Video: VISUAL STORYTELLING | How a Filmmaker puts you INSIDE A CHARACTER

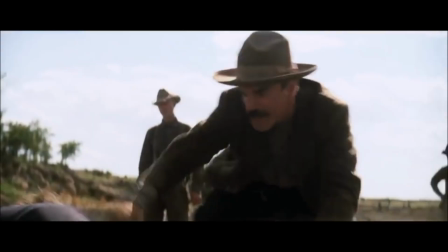(0:02)
Hey guys, welcome back to Must See Films. My name's Darren. Let's talk about visual storytelling.
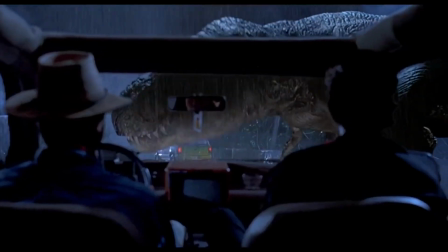(0:07)
Cinema can take you to new worlds, provoke empathy and provide spectacle, but more than any other medium, it can put you in a character's headspace.
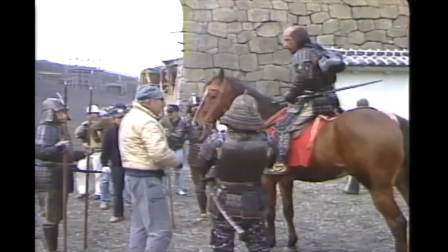(0:16)
How a filmmaker uses the tools available to him or her is what's responsible for an audience's experience. So today let's look at that how and explore the power of visual storytelling.
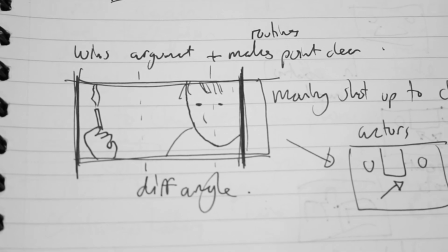(0:28)
My first conscious effort to study film grammar was in film theory books, and also by breaking down Paul Thomas Anderson's short film Cigarettes and Coffee.
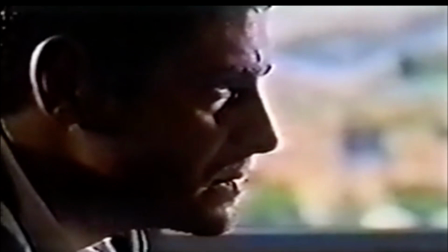(0:37)
This is where I learned about the rule of thirds, headspace, eye line, and all the basic types of shots.
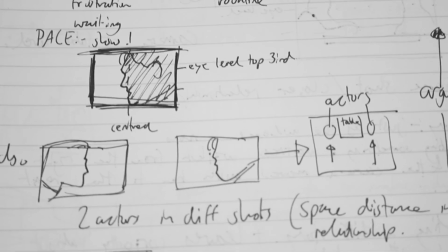(0:43)
These are the rules of filmmaking and photography, but that's not what I'm talking about when I say visual storytelling.
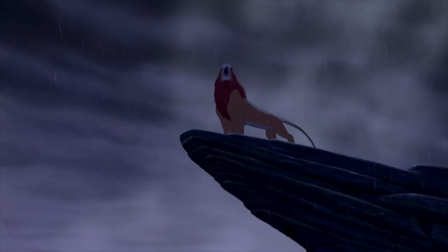(0:49)
It's more to do with the emotion and information that's being communicated in the frame, the imagery, the mise-en-scene.
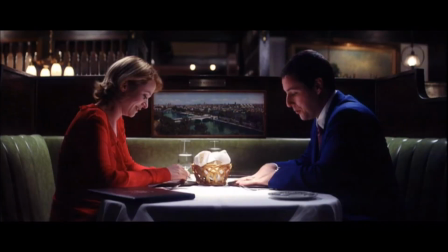(0:55)
So you'll notice a difference in the feeling you get from this shot to this shot.
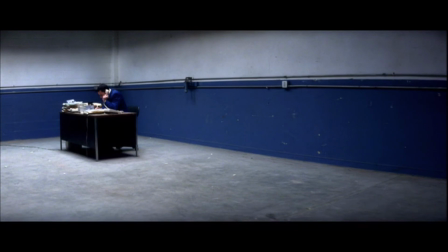(1:01)
And even this shot. The imagery is designed to provoke the audience's sense of what's going on internally for a character.
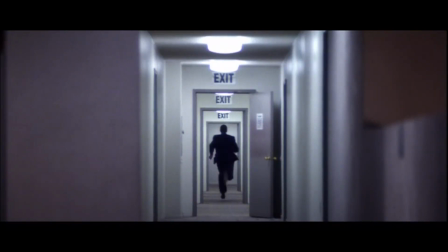(1:08)
This can be done so effectively that certain shots can embody the entire story in a microcosm of a single image.
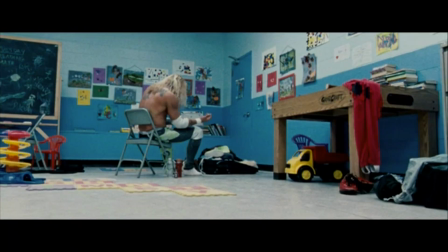(1:15)
The Graduate, The Wrestler, and Lost in Translation.
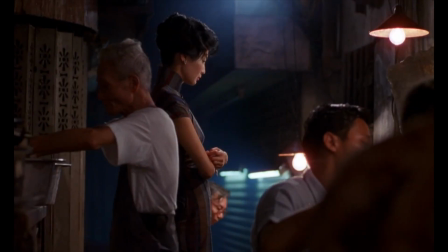(1:22)
A picture is definitely worth 1,000 words, and when those words are internal thoughts and feelings,
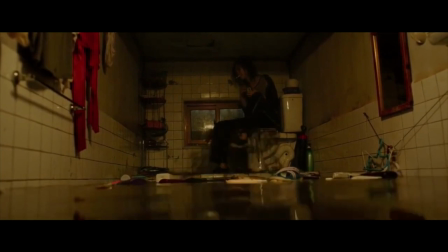(1:27)
it really encapsulates cinema's ability to convey a wealth of information with minimal screen time.
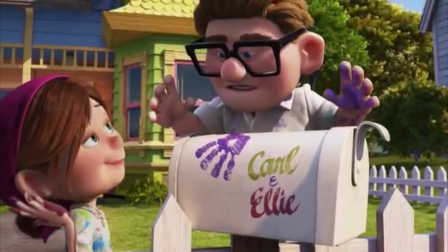(1:32)
Just think about the opening of Up. There's basically an entire film worth of information before the film.
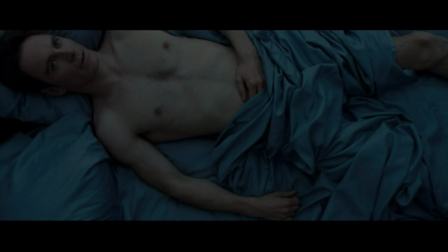(1:37)
Or a more subtle example would be the opening of Shame. The overhead shot of a man alone in bed, implying judgment.
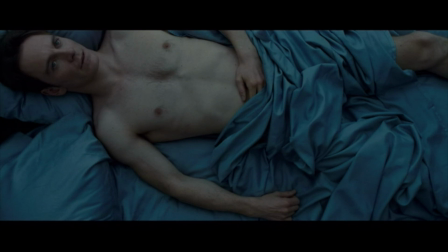(1:44)
The off-centered framing showing mostly emptiness, perhaps his internal state, or perhaps a visual hint at a long-gone partner. His first action foreshadows the entire film. Even though he leaves, the camera stays.
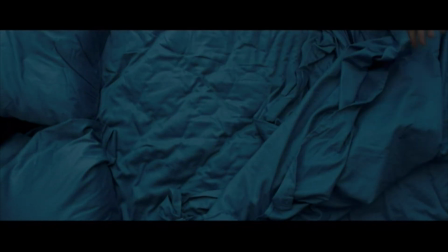(1:57)
His mind is trapped in the bed, the visual symbol for his addiction. And despite his best effort to shine light on this part of himself, shown by the metaphor of him opening the blinds, the light will ultimately expose his true nature and result in, cue the title,
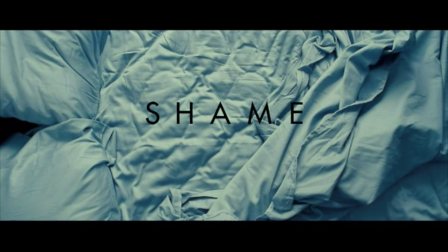(2:12)
shame. And that's 1 minute of screen time.
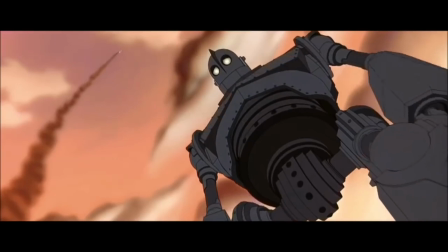(2:15)
I've always found it extremely useful to isolate a scene and watch it over and over to mine it for detail and understand what's happening visually.
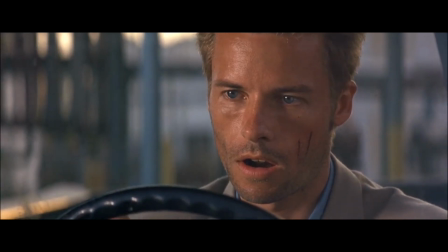(2:24)
Another way is to watch a film but concentrate only on a few specific elements.
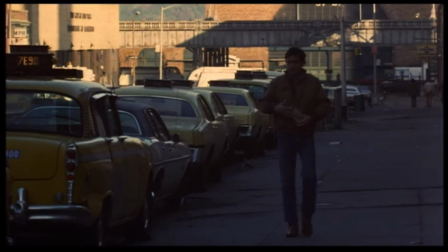(2:29)
And it's almost impossible to do this consciously without getting sucked into the film, so it's best that you actually take some elements away.
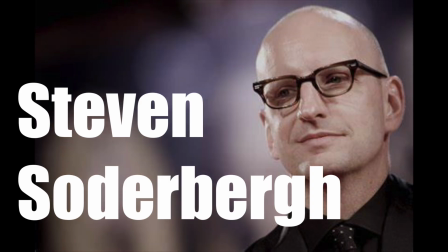(2:36)
And enter director Steven Soderbergh, who created a version of Raiders of the Lost Ark in black and white and with a replaced audio.
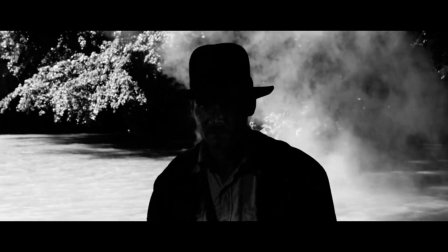(2:44)
I'll link it in the description below, but in his words, the purpose is to watch the movie and think only about the staging.
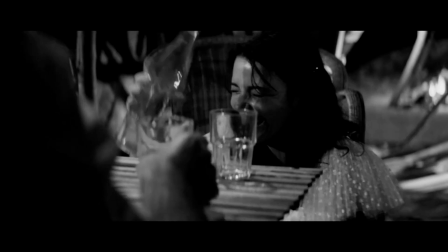(2:51)
How were the shots built and laid out? What are the rules of movement? What the cutting patterns are?
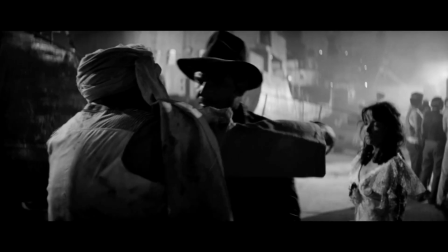(2:57)
See if you can reproduce the thought process that resulted in these choices by asking yourself,
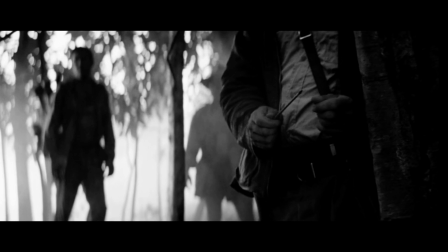(3:02)
why was each shot, whether short or long, held for that length of time and placed in that order?
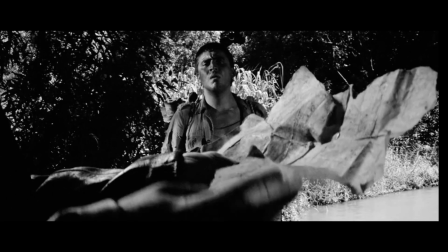(3:08)
From watching this myself, you very quickly become accustomed to searching for visual information, and it really shows how masterful Spielberg is.
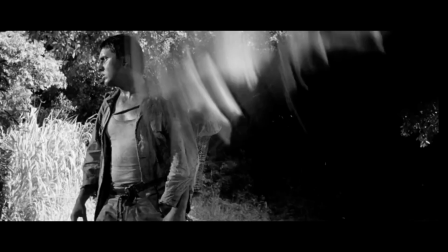(3:16)
Even in the simplest of scenes, he allows you to follow the story, identify the emotion, and see the power shifts.
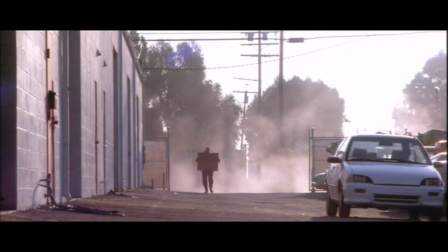(3:23)
Or consider taking a film and blurring the image.
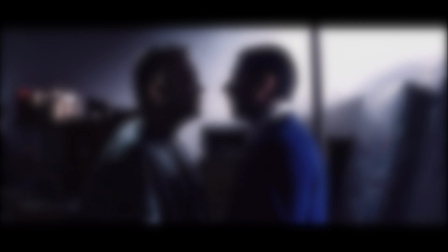(3:27)
This is a great way to pay attention to what the light is doing, and it also makes the color palette more evident.
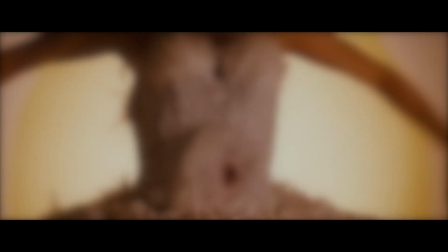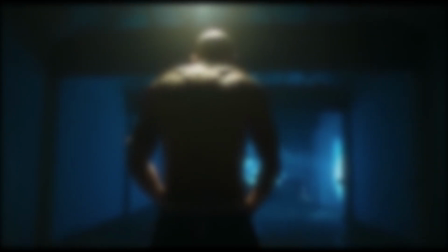(3:40)
But even a solid understanding and use of mise-en-scene isn't what I mean either.
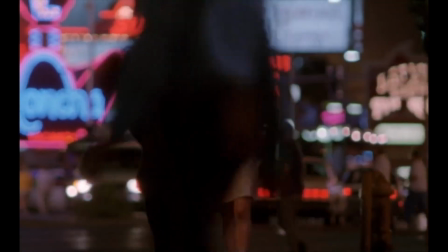(3:45)
What I'm really interested in is using these visual storytelling tools to put you inside a character,
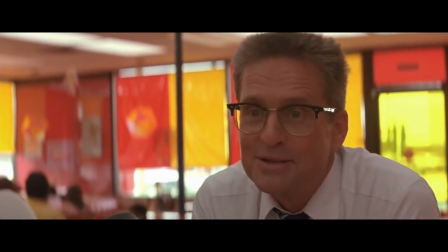(3:51)
so that their journey is the audience's direct experience, and there's no rules for that.
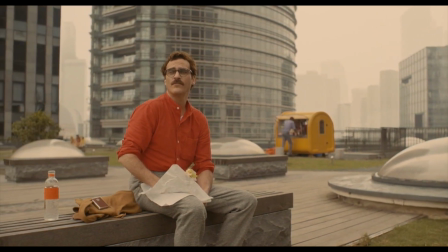(3:57)
So what visual aspects should we explore first? Well, director Sidney Lumet in his book Making Movies thinks that we should back up and approach this in the right order.
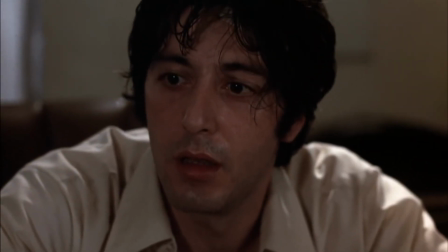(4:06)
We don't start with the visuals, we start with the story.